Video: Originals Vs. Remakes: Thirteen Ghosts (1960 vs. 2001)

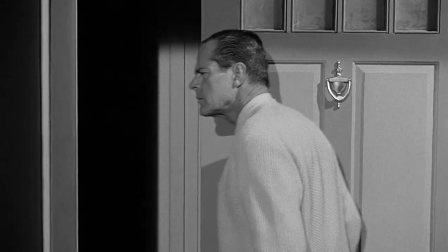4:14 While there is an air of suspense in the first half, and an obvious 61 year old jumpscare did catch me off guard.
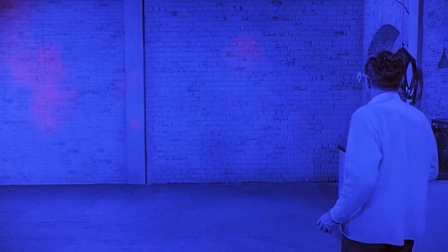4:23 The ghost scenes themselves are rather hit or miss. Early on we see a set of four ghosts haunting Cyrus.
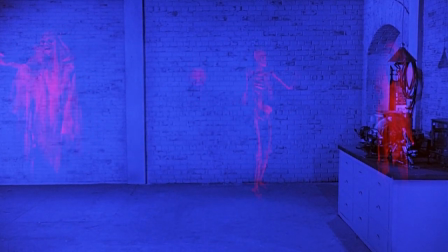4:31 It was pretty effective at first, especially the creepy floating head. Maybe it's just me, but when they all sat on fire it did make me a little uneasy.
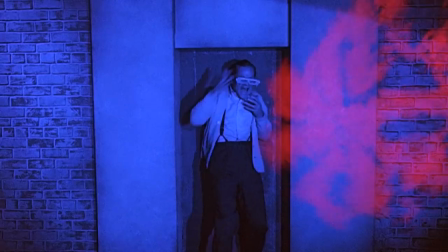4:42 A shame that the cartwheel display that immediately follows it is about as scaly as watching your annoying six-year-old cousin endlessly showing off their fucking basic yo-yo tricks.
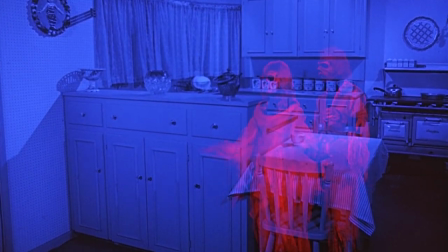4:53 The story of an Italian chef caught in a time loop of murdering his wife and her piece of gabagool on the side is a fine addition, but the impact is lessened when they sound like jawas squabbling over a bad motivator.
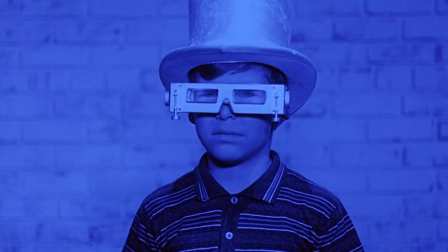5:07 Likewise, the ghost lion and the headless lion tamer could be engaging, but the scene long overstays its welcome.
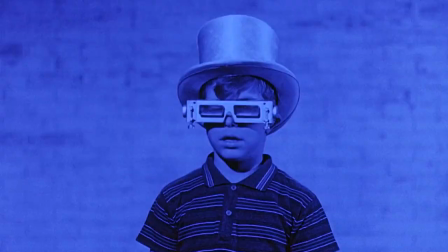5:14 When the punchline finally arrives, revealing the tamer was searching the lion's jaws for his own head, I'm over it.
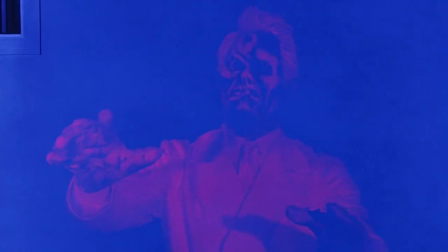5:22 The end game hauntings from Plato Zorba himself, coming out of the painting, exacting revenge and all that, that's all pretty well done.
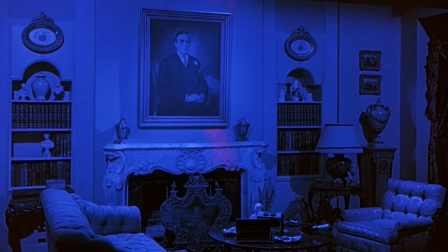5:30 William Castle was wise to include what I suppose you would call sketches throughout the film. Every now and then, before we transition to the next scene in the plot, we'll get a quick 20 second ghost show that does not involve the characters or progress the story at all.
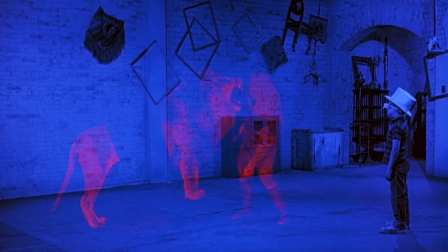5:44 But this gives us the content we showed up without having to watch Cyrus or Buck or whoever awkwardly stand around looking afraid.
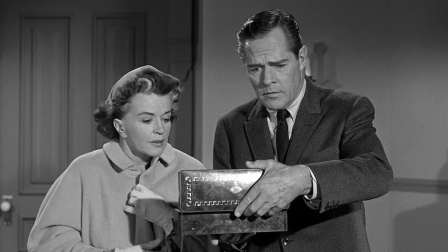5:53 Right, it sounds like I'm laying pretty hard into the film, but that's not the case.
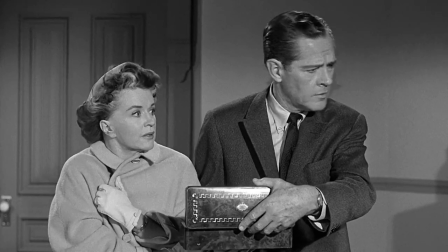5:57 I have a lot of individual nitpicks with it, but as a whole, I find it to be an endearing slice of horror's past.
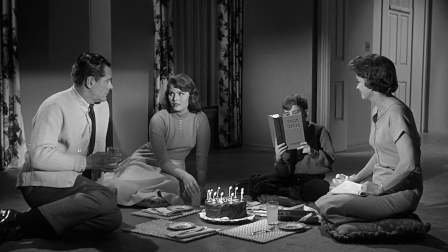6:04 The low body count does not offend me in this case, as it's a fun family rump and a rare case where a whole horror family is actually likeable.
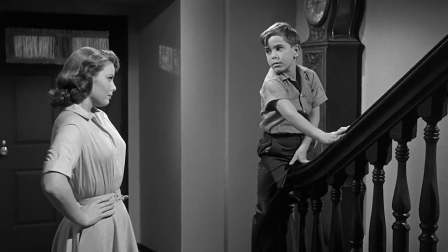6:12 The chemistry between the two children, Medea and Buck, is a delight, full of relatable sibling bickering, but the fondness for each other is plainly felt.
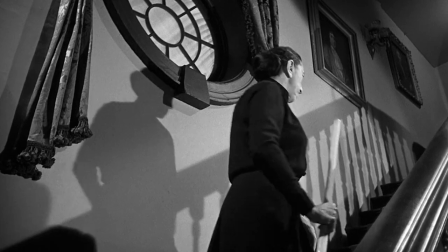6:21 The maid serves her purpose as the butt of the joke for the most part, a kind of parody of the character archetype,
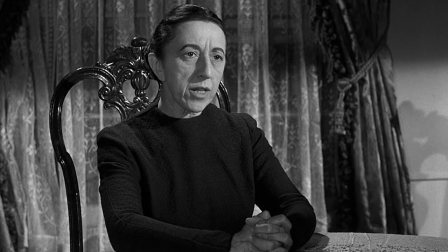6:27 but the twist reveal is cute, and I also enjoy her love for a good science and Arnold Schwarzenegger movies.
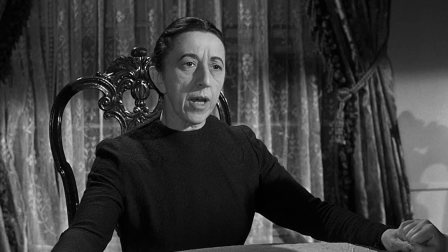6:33 What can we expect? Dr. Zorba and I experienced total recall with some spirits.
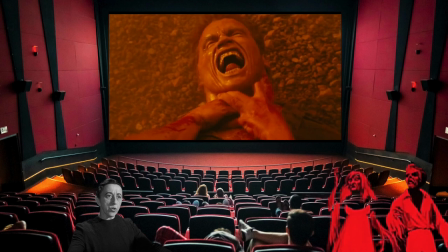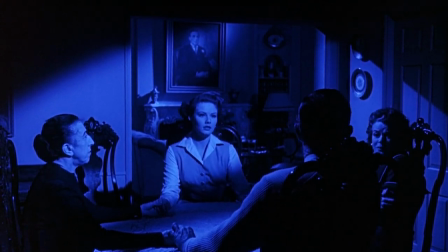6:43 So, yeah, 13 Ghosts is still a breezy, watchable horror from a bygone age, but I admire a fair amount.
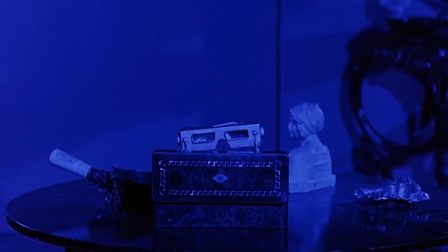6:51 However, much of my admiration comes from its place and time, that old William Castle late 50s early 60s style.
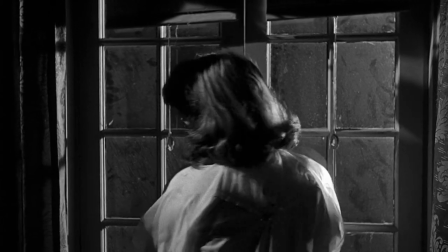6:59 How would a newer version of the story fare, amputated from this key element?
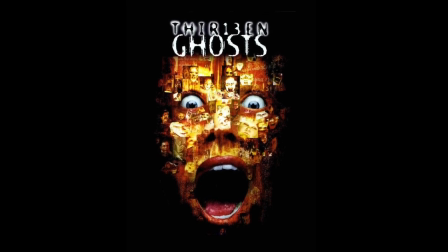7:06 I was 7 years old when the remake arrived, and I'll be honest, that poster scared 13 turds out of me.
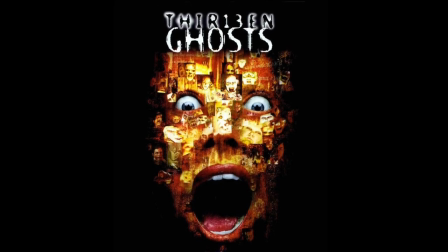7:12 Like so many childhood fears, in the cold light of adulthood it's not at all frightening, it just kind of reminds me of the lawnmower man.
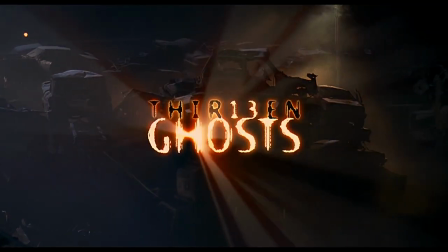7:21 13 ghosts, or should I say, for 13-innin ghosts, clearly inspired by the hit thriller Susebinin, was part of a brief-lived trend of horror remakes.
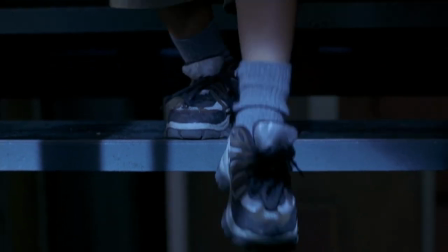7:31 In the late 90s and early 2000s, horror producers decided to cash in on updates of ghost stories from the 50s and 60s. As such, this film holds company with the likes of The Haunting, House on Haunted Hill, and House of Wax A bold move, yes,
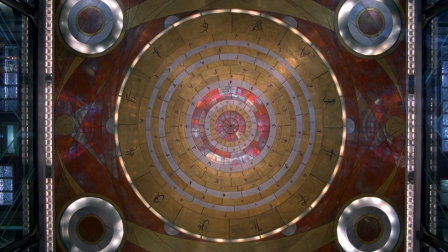7:46 but the studios mandated that bringing in a distinguished actor would equal success Utilising the talents of Liam Neeson,
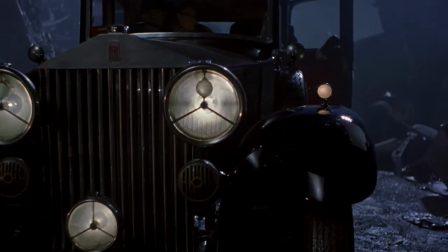7:52 Geoffrey Rush, and Paris Hilton For 13 ghosts, they brought in Oscar winner F. Murray Abraham to play Cyrus Zorba Who was
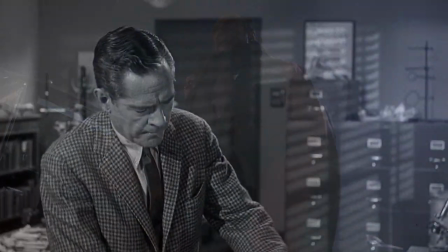8:00 now the crazy uncle despite adopting the same name of the friendly impoverished dad from the last film
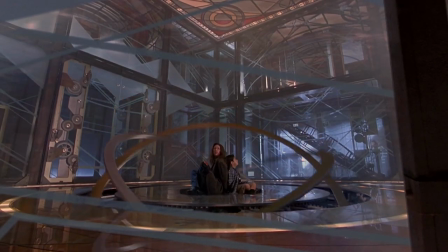8:06 Considering how utterly mental much of this film is, they may as well have gone full hog and kept him as Plato's Uber.
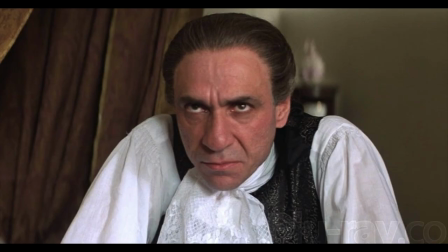8:11 I don't get it. But yeah, I know what you're thinking. Amadeus fans and the demographics who are likely to attend it.
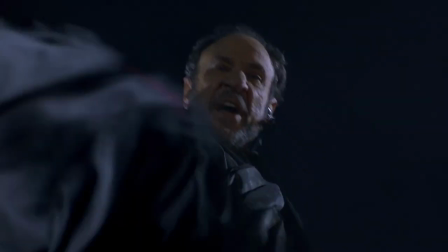8:17 A hip new 21st century modernisation of bloody 13 ghosts was quite a small overlap.